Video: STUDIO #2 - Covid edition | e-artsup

Finalement, tout est pensé. Voilà, encore une fois, encore il a pensé fois. À tout. C'est vraiment un parti pris artistique. Oui, Stanley Kubrick pense vraiment à tout dans ses films, et il y a toujours une réflexion derrière ses choix, qu'on peut penser parfois désuet, alors qu'en fait, tout est calculé au millimètre près. Exactement. Et le dernier point sur lequel je voudrais m'attarder, et c'est mon préféré, c'est les décors. Film. Déjà, l'overlook n'a aucun sens. L'hôtel. L'hôtel. Définis-nous l'overlook pour les gens qui. L'overlook, c'est l'hôtel dans lequel se passe le film. D'accord. Où la famille Terence arrive, parce qu'en fait, ils sont gardiens pour l'hiver de cet hôtel. Sauf qu'en fait, vraiment. Si on essaye de faire le plan de cet hôtel, architecturalement parlant, il n'est pas faisable. Non mais vraiment, il y a des couloirs qui mènent sur rien, des fenêtres qui ne devraient pas exister. Vraiment, ça ne mène à rien. Mais par contre, il fourmille de détails très très intéressants. Et la moquette qu'on a vue dans le couloir tout à l'heure avec Dany, et notamment, en fait partie. Cette moquette est très connue.
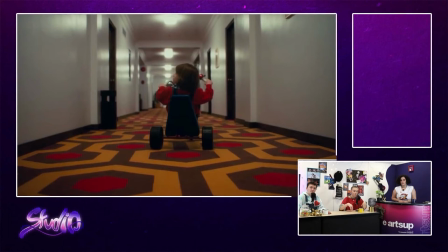3054s
Et elle a le pattern représente un labyrinthe. Que dis-je ? Le labyrinthe qu'on voit dans la scène finale. Donc là, il y a aussi un parallèle entre les deux éléments de ce film. Donc en fait, finalement, tous ces éléments de décor qui peuvent sembler inutiles à première vue, en fait, ça va être des références à d'autres éléments du film. Est-ce que tu sais s'il y en a des éléments extérieurs au film ou pas du tout ? Tu ne sais pas. Des éléments extérieurs au film, je sais. Des références cachées. Il doit y en avoir. Si, clairement, il doit y en avoir. Alors là, tout de suite. J'en ai pas en tête. Bah si le chat vous en avez, n'hésitez pas à nous les lancer, on regarde. Mais clairement, il doit y en avoir. Et du coup, il y a aussi la salle de bain sur laquelle je voudrais revenir.
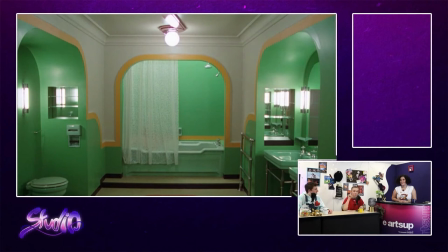3099s
La couleur n'a pas été choisie au hasard. Déjà, est-ce qu'on peut faire un petit rappel, le rideau de douche, est-ce que ça vous fait pas penser à quelque chose ? Si, ça me fait penser à une scène très connue. Ouais, on parle de psychose avec de Hitchcock. Pardon ? Ça revient au thème du coup de Hellblade. Non mais tout est lié, alors c'est dingue.
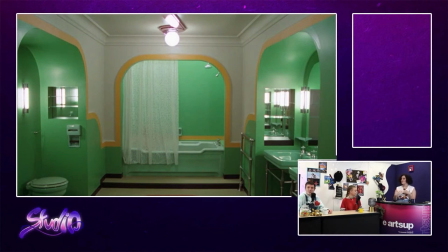3119s
Par contre, ce soir, je vais rentrer chez moi, je vais me sentir pas très bien, tu vois. Je vais ramener l'ambiance de ce soir à la maison. Ça, on va tout dans le. Je vais voir mon couloir d'un autre point de vue, tu vois. Et en fait, ils ont choisi cette couleur verte parce que de cette baignoire va sortir une jeune femme qui va progressivement devenir une vieille dame, qui va progressivement moisir.
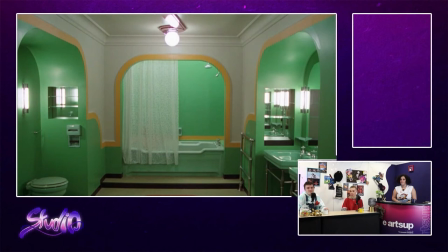3138s
Et la moisissure vert. Voilà, tout est lié. Il y a aussi les toilettes qui sont de l'hôtel, du bar, je crois, qui sont rouges. Et toi, Maï, qui est experte en couleurs depuis la semaine dernière, avec ta petite chronique historique sur les couleurs, tu n'es pas sans savoir
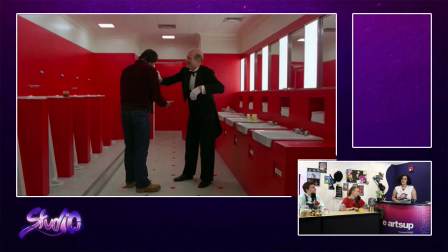3156s
la signification du rouge, porté notamment sur le sang qui prédit peut-être C'est vrai qu'à notre époque, le rouge, ça va beaucoup symboliser du coup, la violence. Et du coup, tout ce qui va être sang, tout ce qui va être la guerre, en fait. Bon, depuis le Moyen-Âge, on dit aussi que c'est un symbole de virilité. Mais du coup, c'est vrai que ça va assez bien annoncer finalement la fin du film, qui est un petit peu, salissante, va-t-on dire. Et je vois d'ailleurs dans les commentaires qu'on me dit
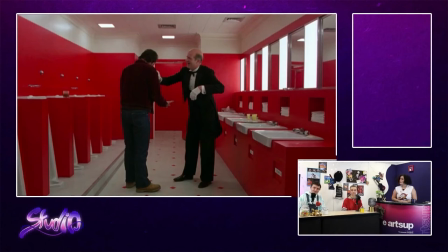3185s
que ça reste du Stephen King et qu'on préfère apparemment le livre au film en commentaire. Ah, il y a un gros débat là-dessus. On vous entend. En même temps, le film n'a quasiment. Enfin, je crois qu'il n'a quasiment rien à voir avec le... Ouais, je crois que l'adaptation était assez libre sur ce point-là. Stanley Kubrick, il a pris le film, il a fait off.
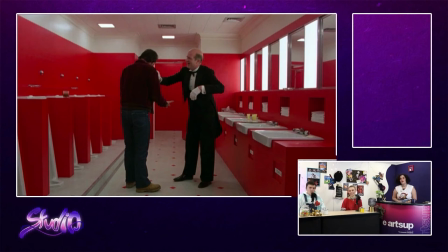3203s
Décidément, mon film. Décidément, les fans de cinéma sont parmi nous ce soir parce qu'on nous dit également que c'est la première fois qu'on utilise un Steadicam de cette manière-là. Mm-hmm. Et du coup, merci beaucoup pour cette information, c'est vraiment super intéressant. En tout cas, le chat, on vous remercie, vous êtes vraiment affamés, vous allez chercher les informations. Parce que j'ai trop peur de dire des bêtises et qu'après, on fasse non, c'était pas ça. Tu as tort. Au contraire, là, j'ai l'impression qu'au contraire, ils veulent t'aider. Là. Merci, ça me fait plaisir. La fin, en fait, qui est différente. Ouais. Mais du coup, je n'ai jamais lu le livre. J'ai jamais lu le livre. Donc, je ne sais pas du tout la fin alternative du coup du livre ou du film. Parce que... J'ai jamais lu le livre non plus.